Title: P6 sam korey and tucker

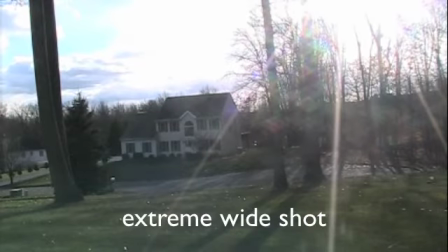This is an extreme wide shot. The view is so far from the subject that he or she isn't even visible.
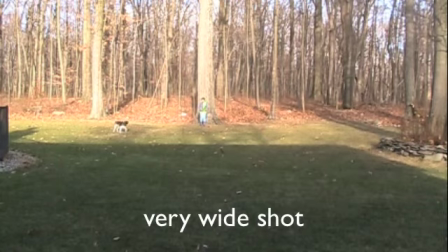This is a very wide shot. The subject is visible here, but is only just visible.
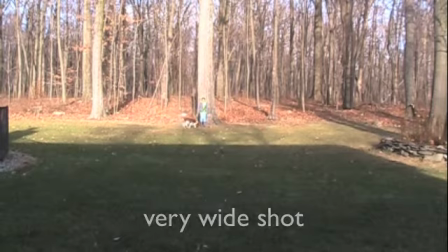The emphasis is very much on placing him in his environment. This is a wide shot.
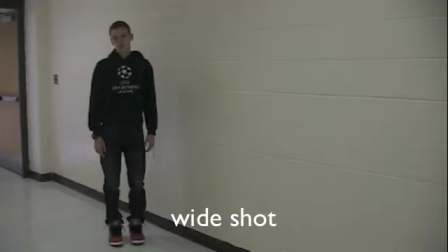The subject takes up the full frame, or at least as much as comfortably possible.
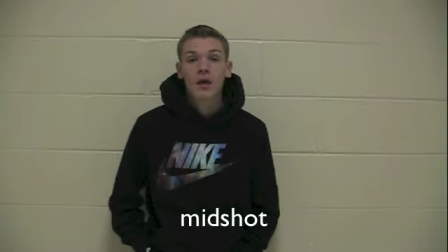This is a mid shot. It shows some parts of the subject in more detail while still giving an impression of the whole subject.
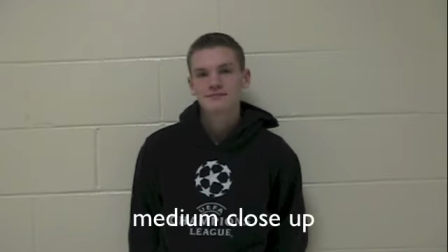This is a medium close-up shot. It is halfway between a mid shot and a close-up.
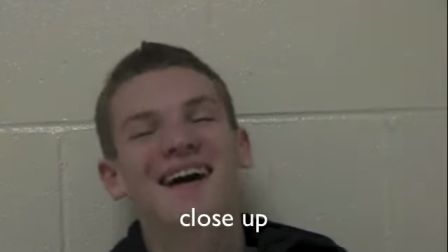This is a close-up shot. It's a certain feature or part of a subject that takes up the whole frame. This is an extreme close-up shot.
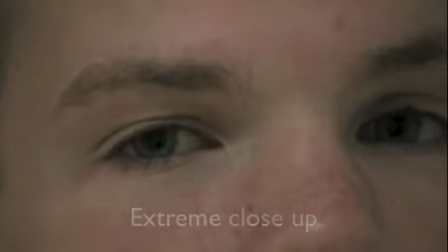It gets right in and shows the extreme detail. This shot is a cut-in shot.
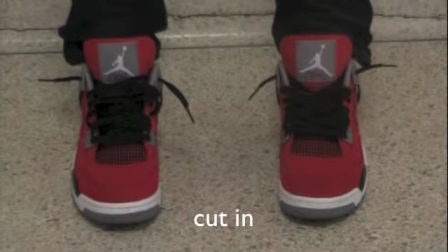It shows some other part of the subject in detail.
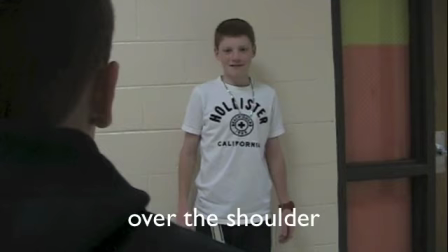An over-the-shoulder shot is a shot looking at a person over the subject's shoulder.
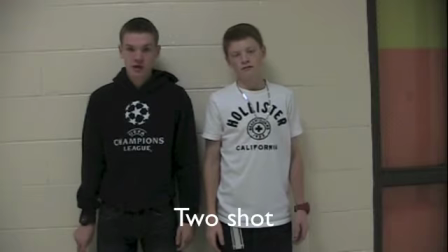A shot of two people framed similarly to a mid is a two shot. This is a naughty shot.
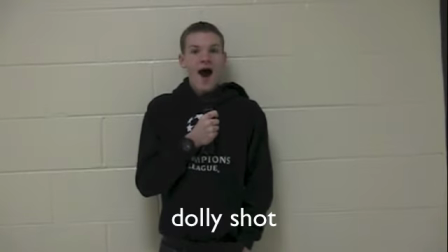It usually refers to a shot of an interviewer listening and reacting to the subject. The subject of the weather shot is the weather.
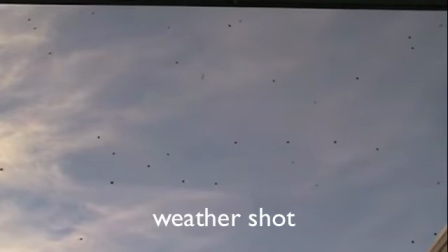It can be used for other purposes, examples, backgrounds, or for graphics.
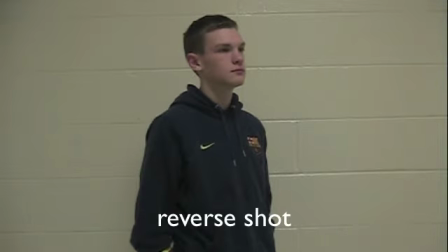This is a reverse shot. It is a film technique where one character is shown looking at another character, often off screen, and then the other character is shown looking back at the first character.
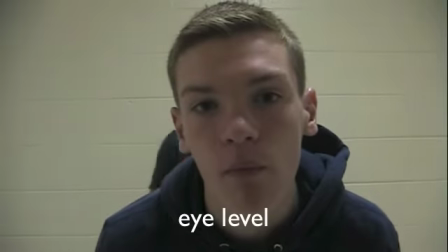This is an eye-level shot. It is the most common view. Being the real-world angle that we all used to, it shows subjects as we would expect to see them in real life.
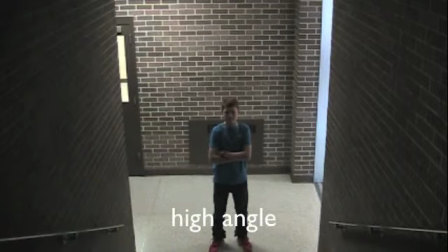It is a fairly neutral shot. A high angle shows the subject from above. The camera is angled down towards the subject. This effect of diminishing the subject, making them appear less powerful, less significant, or less submissive.
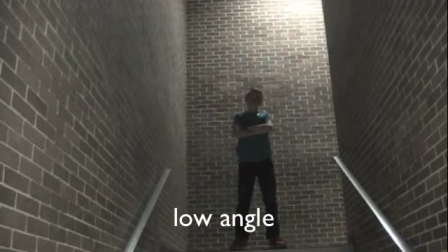The low angle shows the subject from below, giving them the impression of being more powerful or dominant.
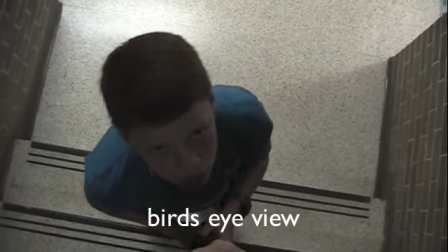The bird's eye view is a scene shown from directly above.
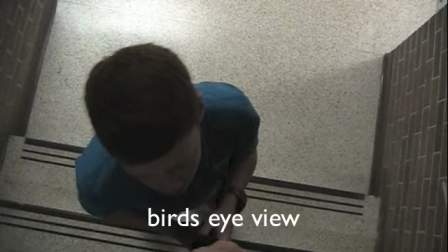This is a completely different and somewhat unnatural point of view, which can be used for dramatic effect or for showing a different spatial perspective.
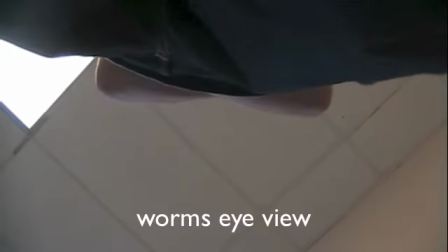A view from below or an inferior position is a worm's eye view. Slant, also known as a Dutch tilt.
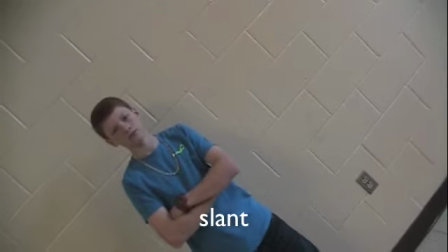This is where the camera is purposely tilted from one side so the horizon is on angle.
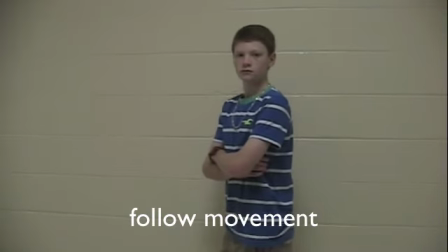The follow movement, the camera physically follows the subject at a more or less constant distance.
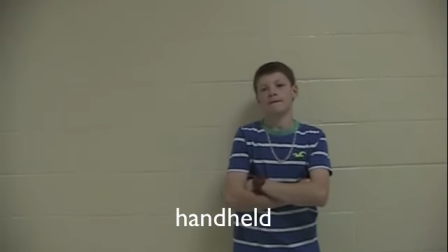The handheld movement, the camera is in an operator's hand rather than on a tripod or stabilizer.
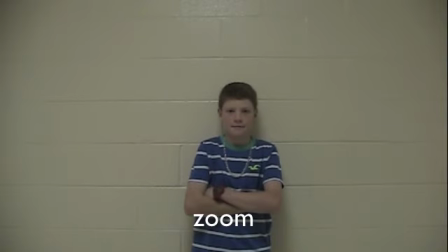Zoom technically isn't a camera move, but a change in the lens focal length will give the illusion of moving the camera closer or further away.
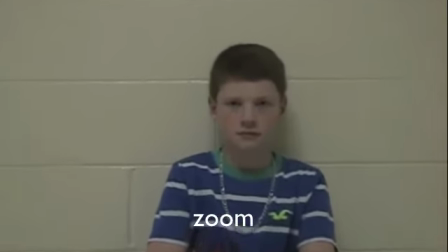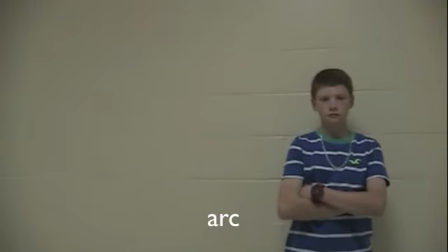An arc is a shot the camera moves around the subject, somewhat like a tracking shot.
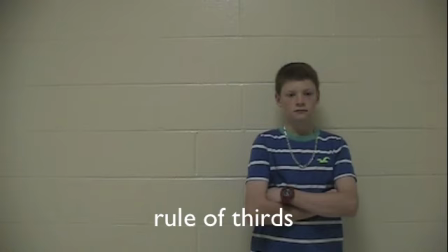The rule of thirds is a concept in video and film production in which the frame is divided into 9 imaginary sections, as illustrated on the right. This creates reference points, which act as guides for framing the image.
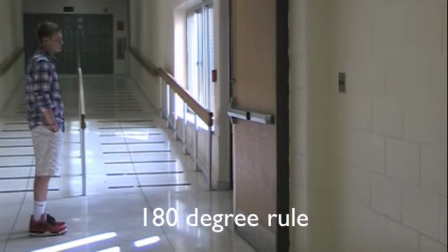This is the 180-degree rule. It refers to keeping the camera position within a field of 180 degrees.
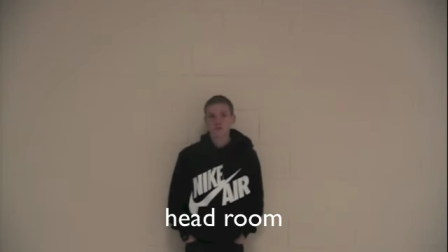This is headroom. It is room for the subject to move. This is lead room.
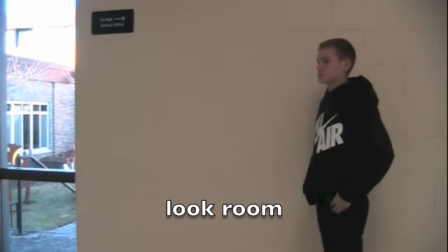It gives room for the subject to move. This is look room. It is room that shows where the subject is looking.
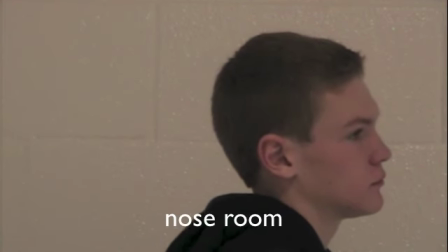This shot is nose room. It is the space between the edge of the frame and a person's face when it is in profile.